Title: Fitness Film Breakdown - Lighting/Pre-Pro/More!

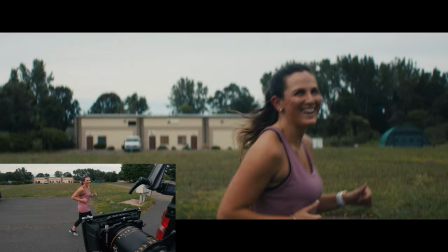12:14 It was just me popping out getting sort of this shot of her running through frame and then I actually hopped in the bed of Rome's truck and we got these two other shots of her jogging and me just filming handheld off the bed of the truck.
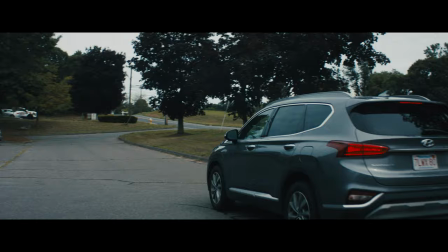12:26 After we did that we had her pull her car in and got that sort of opening sequence of her pulling her car in and going into the gym and then that was our opening. The last thing I knew we needed was a good closing and so we decided to work in jump rope and then I had them go right in front of the door and said,
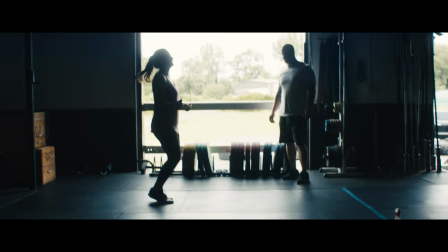12:41 hey just do like 10 of them and then at the end I want you to really signal that you're done and give each other a big high-five. And so again it's sort of like the interview thing where we go let's get a good closing soundbite where you talk about the future and what you see yourself doing at this gym, let's get a good closing clip, a good closing shot.
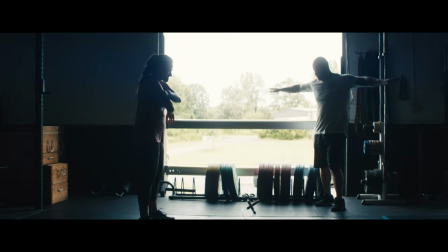12:59 And that shot of Rome just sort of doing the we're all done and then the big high five was awesome.
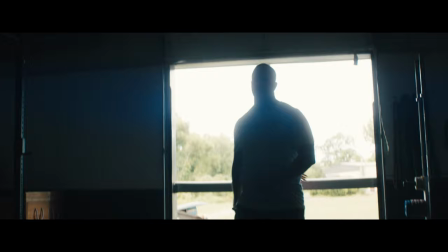13:05 And so that was something too where since I knew that was most likely going to be the ending, I just sort of did that tilt up to the ceiling, let it go out of focus.
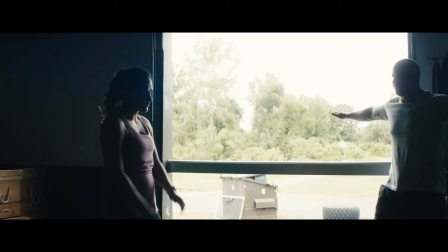13:12 And that was the end of our video. I think the biggest takeaway from this is probably one, you know, leaning into your aesthetic,
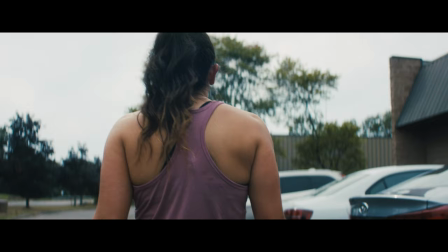13:19 lean into what you can control, be picky about the spots, be picky about the lights that you're turning on and off, be picky about what you bring, and just try to control what you can, but don't get caught up in what you can't.
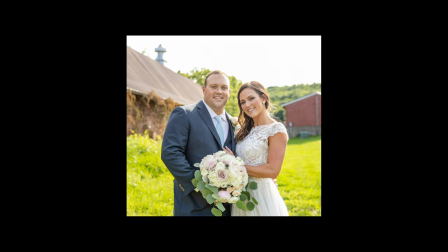13:29 And then from a story perspective, try to find the human element. And I think that for her story, it was pretty clear that this wedding dress story was emotional. Leaning into that story, committing to that story, getting a good opening soundbite, getting a good closing soundbite. I could always play with the middle and sort of stretch that out or cut it down. And then visually too, making sure that we got those opening things. And it's a little cliche to get the car pulling up and her walking into the gym, but it plays. And when you have to shoot something in 90 minutes, sometimes you got to lean into cliches. Anyway, that's it. Hopefully that was helpful. I feel like I just talked a lot, but that's what it is. Getting back into the grind. So if you found this helpful, like and subscribe. And if you want to see more videos like this, let me know what you'd like to see more of. I have a list of ideas, but I'm always noting things that people suggest in the comments. So if you want to see more breakdowns, if you want to see technique things, how to's, whatever that is, trying to be back on here a little bit.
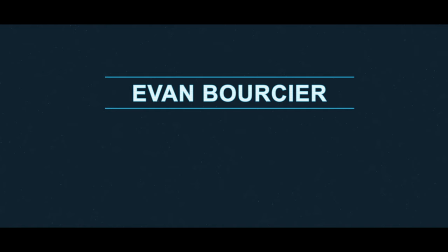14:19 So thank you guys so much for watching and I'll see you next time.